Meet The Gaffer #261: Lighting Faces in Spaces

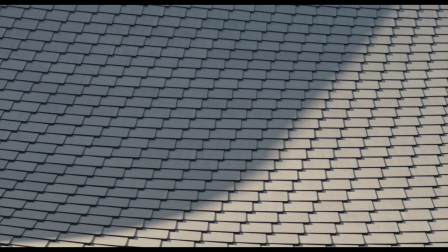256s And suddenly it was the photovoltaic panel itself was no longer some technical installation that you hide on the roof.
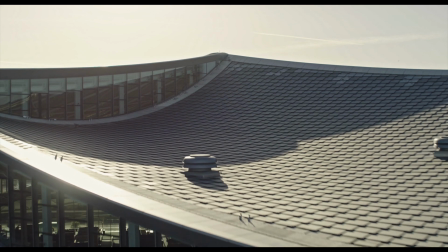263s It became this kind of beautiful material of the building.
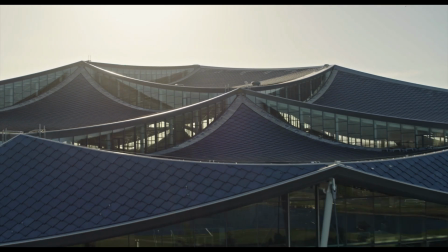267s Every single photon is turned to good use, either for the perfect levels of daylight inside the building, and all the excess photons are converted into power.
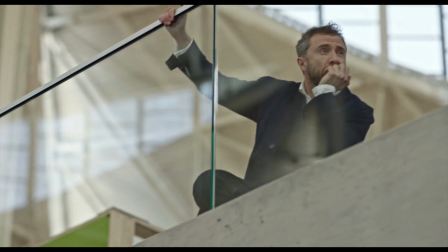278s How do we make buildings that will be vibrant decades from now? Could we think about the design of something that connects with people's feelings?
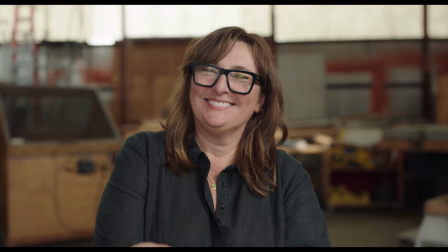286s Emotion is a function. It's not some kind of finished tombstone. It's a living, working laboratory.
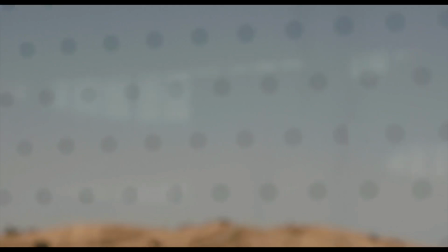294s Buildings that last do so not because they're perfect, but because people care about them enough to continue to change them.
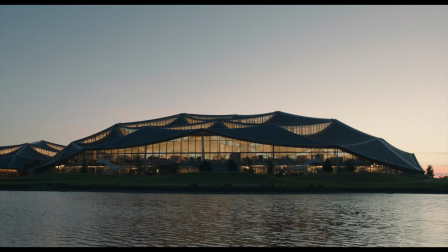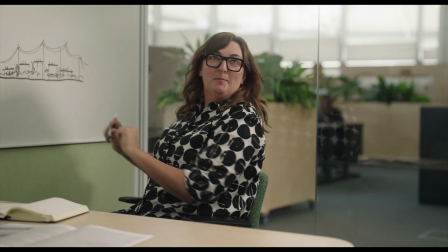312s So that's the whole story of the building, basically. Should I erase it? Leave it? Okay.
So big picture, this was just straightforward interviews and B-roll.
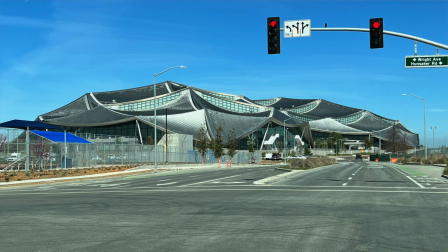324s
But the scale of the locations was impressive.
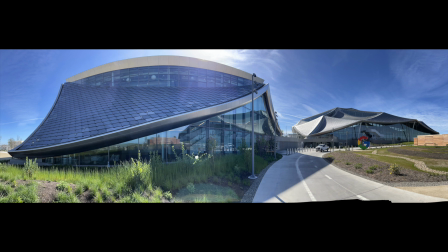327s
We shot in 3 or 4 of these massive buildings on multiple levels and sometimes in areas under construction,
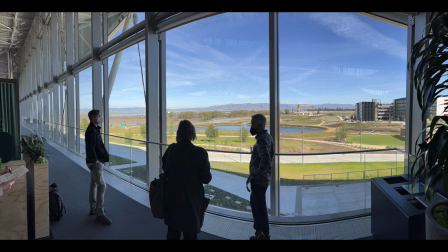335s
which meant that logistically, it took a fair amount of planning to get everyone from one place to the other,
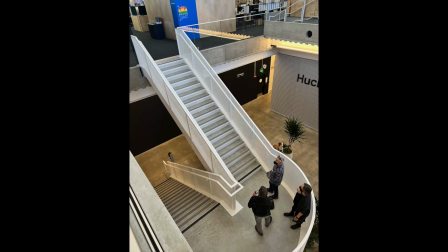342s
properly escorted and all that.
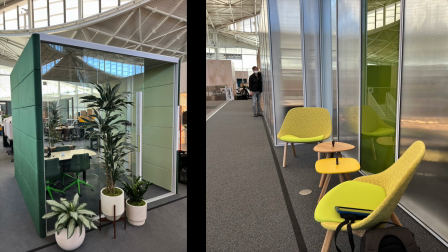344s
We had a location scout ahead of time, and then we had 4 shoot days, and then there was a drone day where they didn't need G&E.
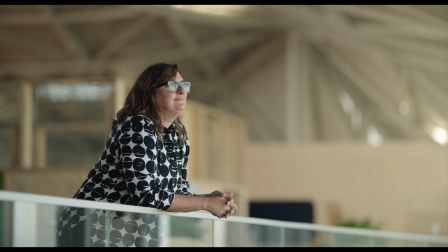352s
For this interview, we first shot the B-roll scene with Miss Kaufman and extras,
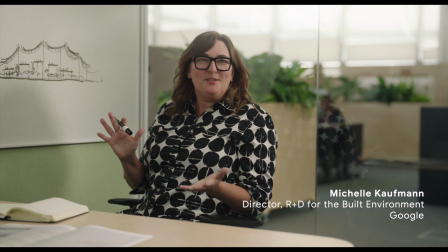358s
real Googlers, and then went in tighter for the interview.
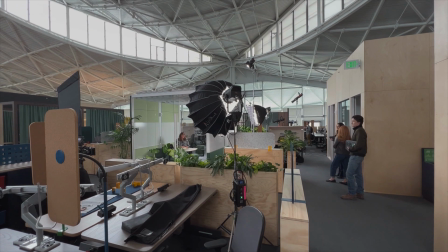362s
For the B-roll shot, we used a 600X with a dome from the front as a fill, and then a harder 3/4 edge light, which was more like the key, in a sense. It was also my first opportunity to use the Nanlux Evoke. We used the Evoke with a 3x3 Nanlux softbox.
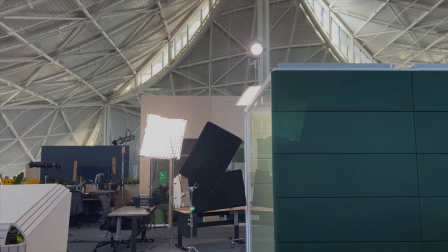380s
We also had an aperture 600D with a Fresnel coming in from the top, those slats there.
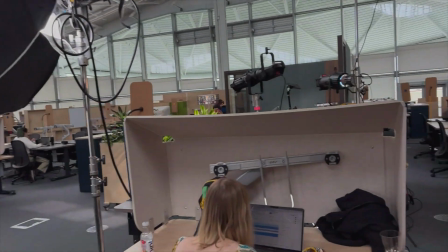386s
Not a lot came through, but it gave us a little bit of a top light. For the background, we had an 800 Jolico and a 300X in an aperture spotlight mount.
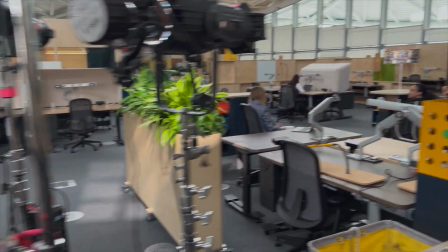394s
The projection units were just picking up different bits in the background, like the greenery in that planter.
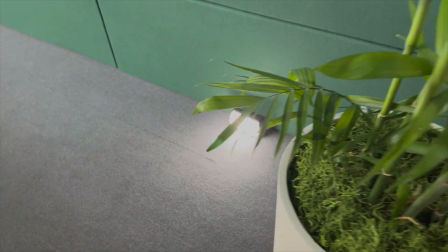403s
Oh, and here's a little DMG dash making a glow on the far left light wood wall. When we came in closer for the interview, the dome would have been too frontal. So we needed something inside to wrap that harder edge light.
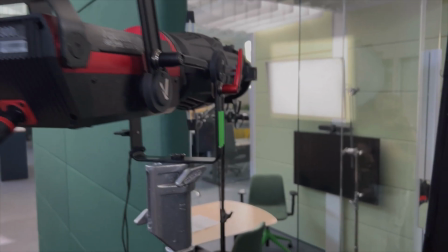420s
And an aperture 300D with a spotlight mount into a 2x3 ultra bounce was just the ticket.
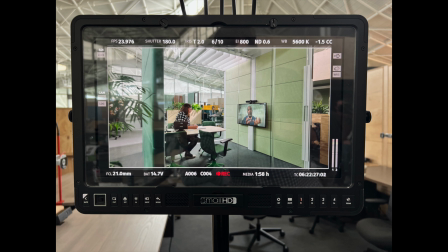428s
During the B-roll sequence in that box area, you can see there's a Google Meet conversation going on.
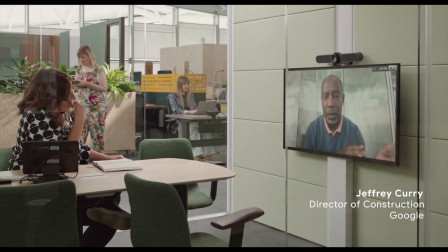435s
We shot the content for that monitor close by at the same time.
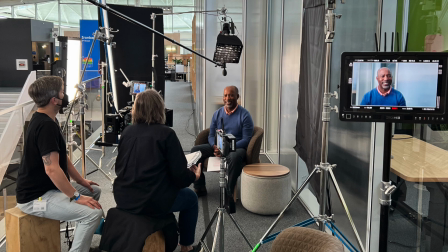439s
We keyed Mr. Curry with a Nanlux Dyno 1200C and then had an aperture 60X in a small softbox for a hair light. There was also a glow through the translucent wall behind him. I think that glow came from a Felix Q5 just coming in through direct.
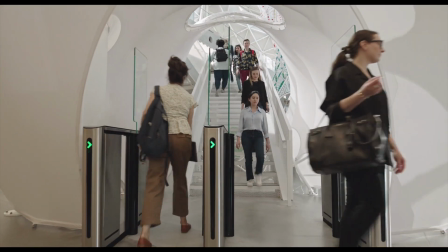459s
Here where the extras come through the tunnel, we just added a harder edge light from above with, I think it was an Evoke.
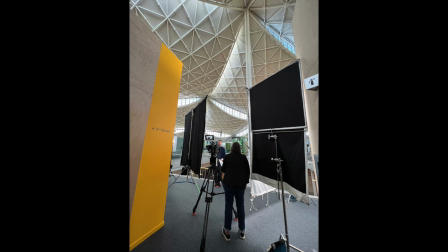469s
Here, Mr. Heatherwick is keyed with a 1200C through an 8x8 half grid
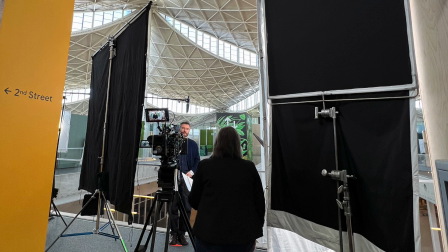474s
and is edged with an Evoke through a Fresnel from camera left, going through a frame of softness, like 129 or something. And then there's negative.
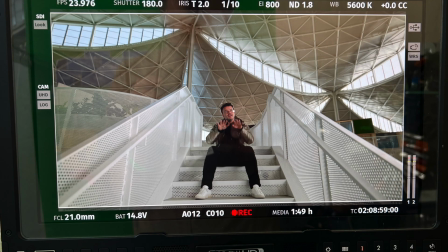485s
Mr. Ingalls is seated on the stairs between 2 tallish railing walls.
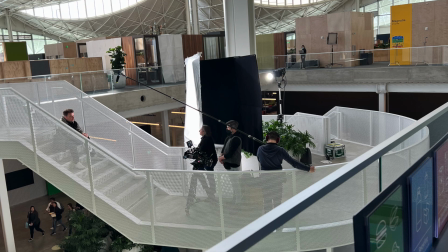490s
So we had to key him high with a Nanlux 1200 Evoke and then backlit him with an 800 Joker on a pigeon plate.
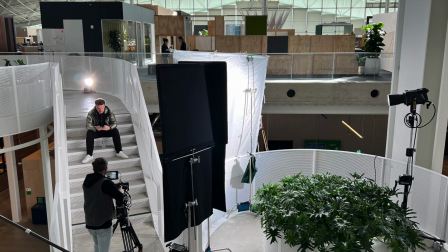498s
We added a lot of trims to that light and maybe some CTO or CTS to warm it up a